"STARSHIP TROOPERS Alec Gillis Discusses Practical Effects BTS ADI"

If you enjoy our videos, subscribe! And make sure you click the bell so you're notified of our latest content.
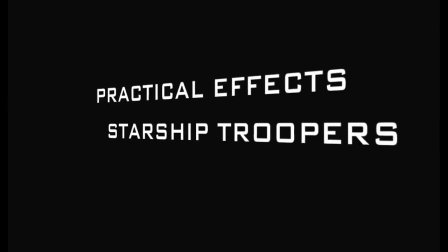(0:11)
Hello this is Alec Gillis. Today we're going to talk to you about the practical effects of Starship Troopers.
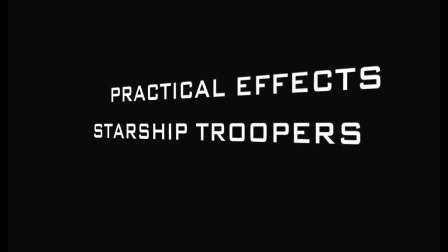(0:15)
We started work on Starship Troopers, I don't know, when was that movie released? About a year before the movie was released.
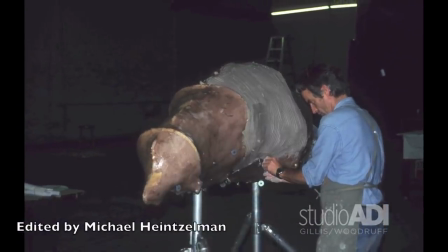(0:23)
After about, I don't know, six months of meetings before we were even on payroll, we finally got the go-ahead.
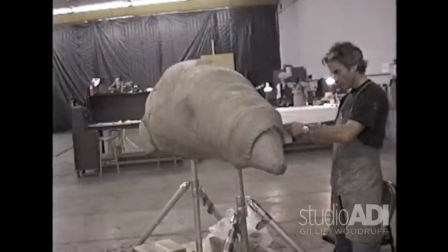(0:30)
One of the first projects we started on was The Giant Larva. This was cut from the film ultimately, but it was a beautiful sculpture that Kent Jones sculpted for us.
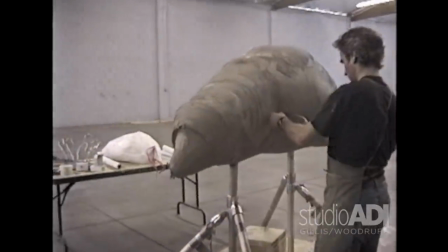(0:39)
And there he is in the giant empty warehouse which we rented in Canoga Park.
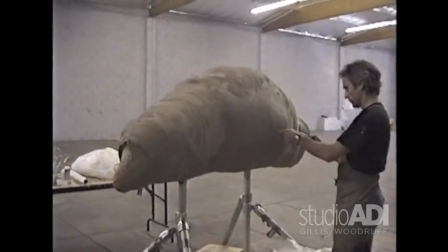(0:45)
We were working simultaneously on Alien Resurrection and we just needed extra space.
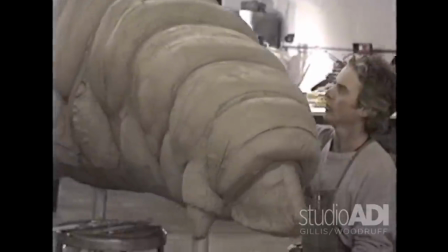(0:51)
So we rented some space right next to, I believe, where they shot pornographic movies.
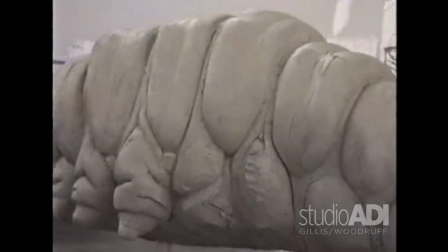(0:58)
So it was very interesting when the food truck would arrive and the crew of the pornographic motion picture company
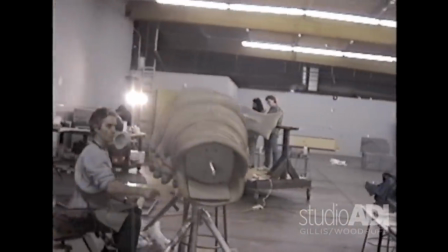(1:06)
would go to the same truck as my monster-making fellow's nerds.
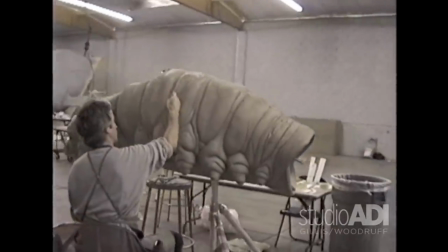(1:13)
That's what we call them, nerds. Anyway, so there is the larva coming together.
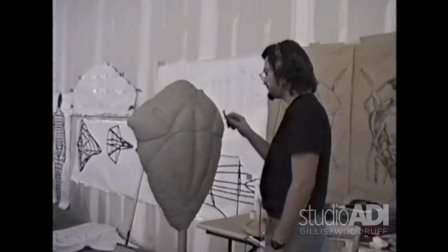(1:19)
It was going to be a big puppet. We were going to make a bunch of them. They were essentially going to be suits that people wore, but the scene was scrapped due to cost.
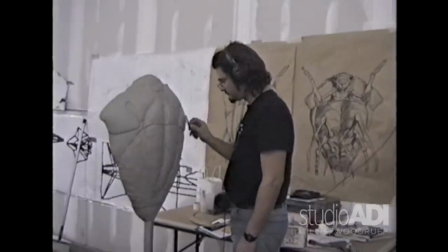(1:28)
Here's the wonderful Norman Cabrera sculpting on the sand beetle. You can see in the background are my sketches of the design of the sand beetle.
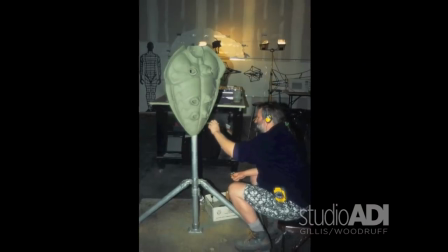(1:35)
And it's one of the few creatures that we actually designed. Most of the designs came to us from Phil Tippett's studio.
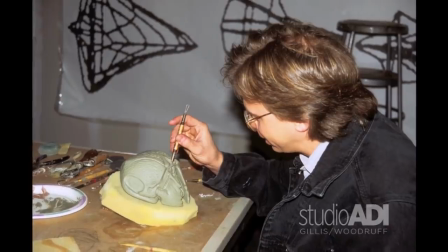(1:42)
There's Steve Koch, longtime artist and contributor of ADI. And he was one of the major sculptors on the parts and pieces you see.
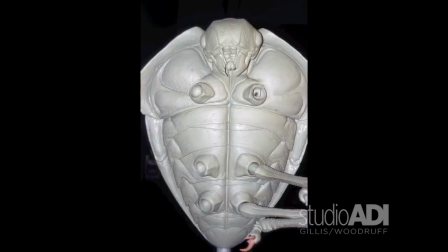(1:49)
We only sculpted two legs because they were kind of bilaterally symmetrical and only two different leg designs.
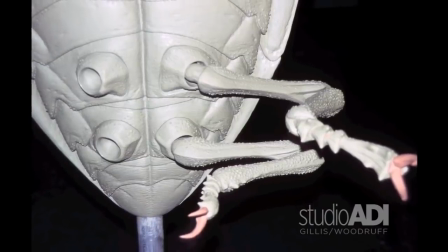(1:54)
Uri Everson came in and saved the day with the eyes that those they started off as giant
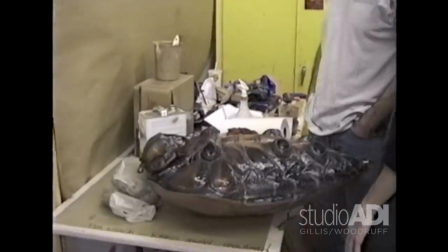(2:00)
eyes and that ended up as being tiny ones and that pleased Paul Verhoeven and Uri was a hero.
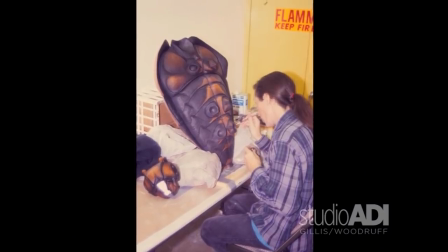(2:05)
There's me and Dan Brodsick talking about different color schemes and here's two different color schemes we presented
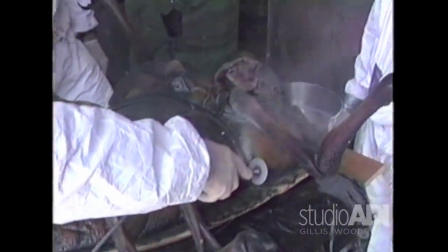(2:12)
to Paul and got his notes and and then we set off about doing tests of sawing them open.
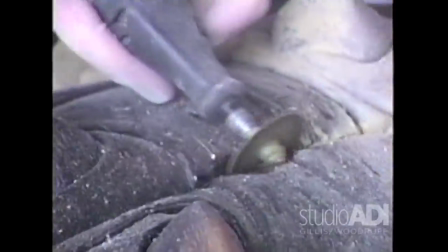(2:19)
You can see what happens when you use a circular sawing wheel all of the slime beads up in a comical fashion.
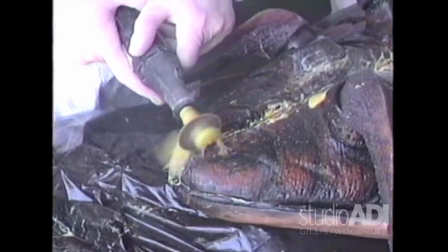(2:25)
So we decided that that would not be the way to go.
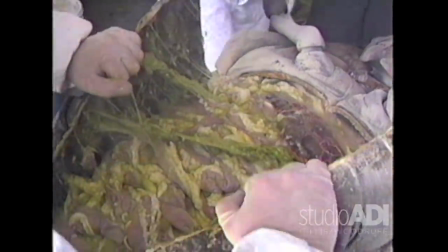(2:27)
This is all silicone interior guts and stuff, all cast up, stuff that we've used repeatedly before and since.
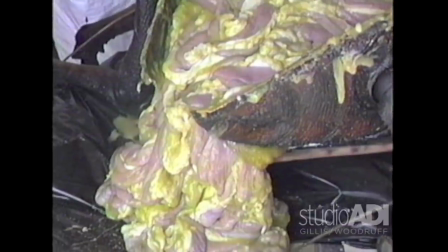(2:34)
I think a lot of these guts were also used in Alien Resurrection from the time. Looks pretty real, doesn't it?
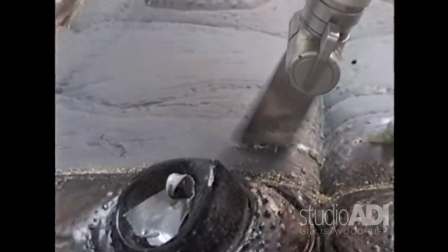(2:39)
This was a Mach 2 version. Now you'll see it's a reciprocating saw, an actual medical saw, and that works much better.
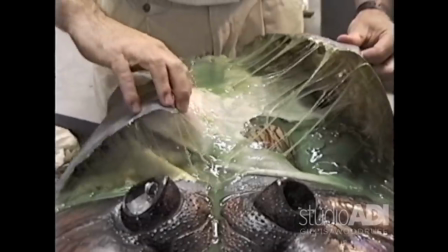(2:46)
We had bladders inside under the guts and the slime so that it would crack open like it was the internals were all under pressure and then you could scoop
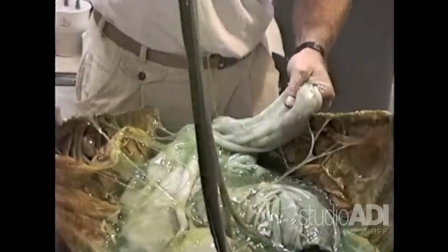(2:55)
around and pull things out and have a have a blast and this was what Casper Van Dien got to do on screen in that
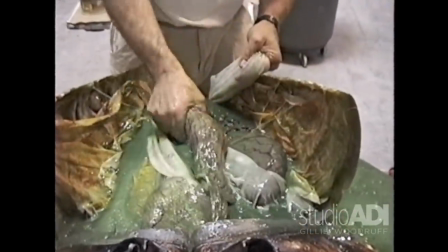(3:03)
famous scene where I don't know doesn't somebody throw up in it in the movie but anyway there's lots of stuff
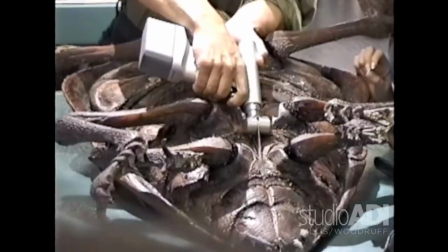(3:10)
goo being pumped and when you do tests like this you realize how to do it correctly so it's important to test.
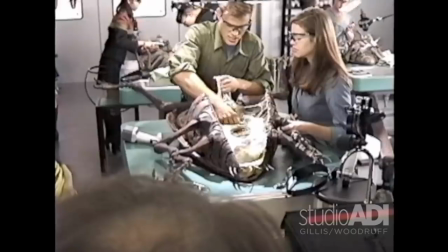(3:17)
There's Casper and he's he's busting it open right there and enthusiastically digging through the guts.
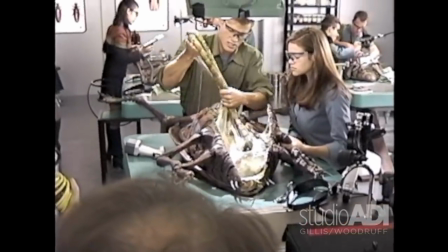(3:24)
I think she's about to throw, yeah look at her getting sick, she's gonna throw up I think. She's getting ready. I don't know if she'll actually do it in this take or not.
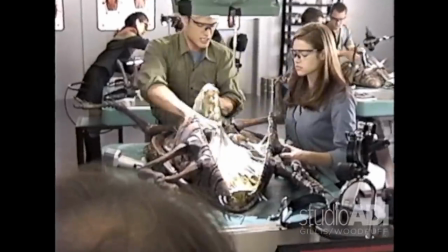(3:31)
But anyway Casper had a great time with this stuff pulling it out. He's really he's so enthusiastic he loves practical effects and it's always
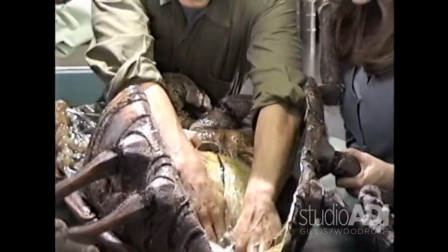(3:39)
fantastic working You can see the bladder there is that big inflated
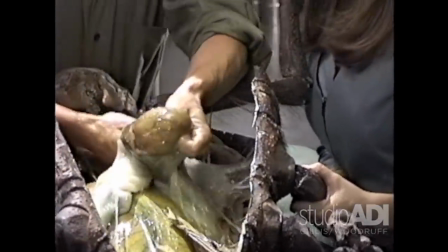(3:44)
part and that helped us to allow the guts to squeeze out like a crack and open a roll of Pillsbury dough.
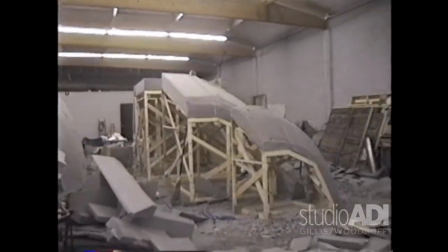(3:52)
There's the tanker bug at the back of that. We carved that out of green foam, built over a shell.
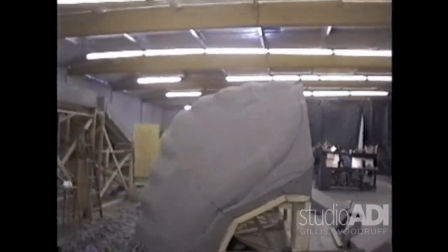(4:00)
We sliced up Phil Tippett's little maquette and came up with the bulkhead approach for it.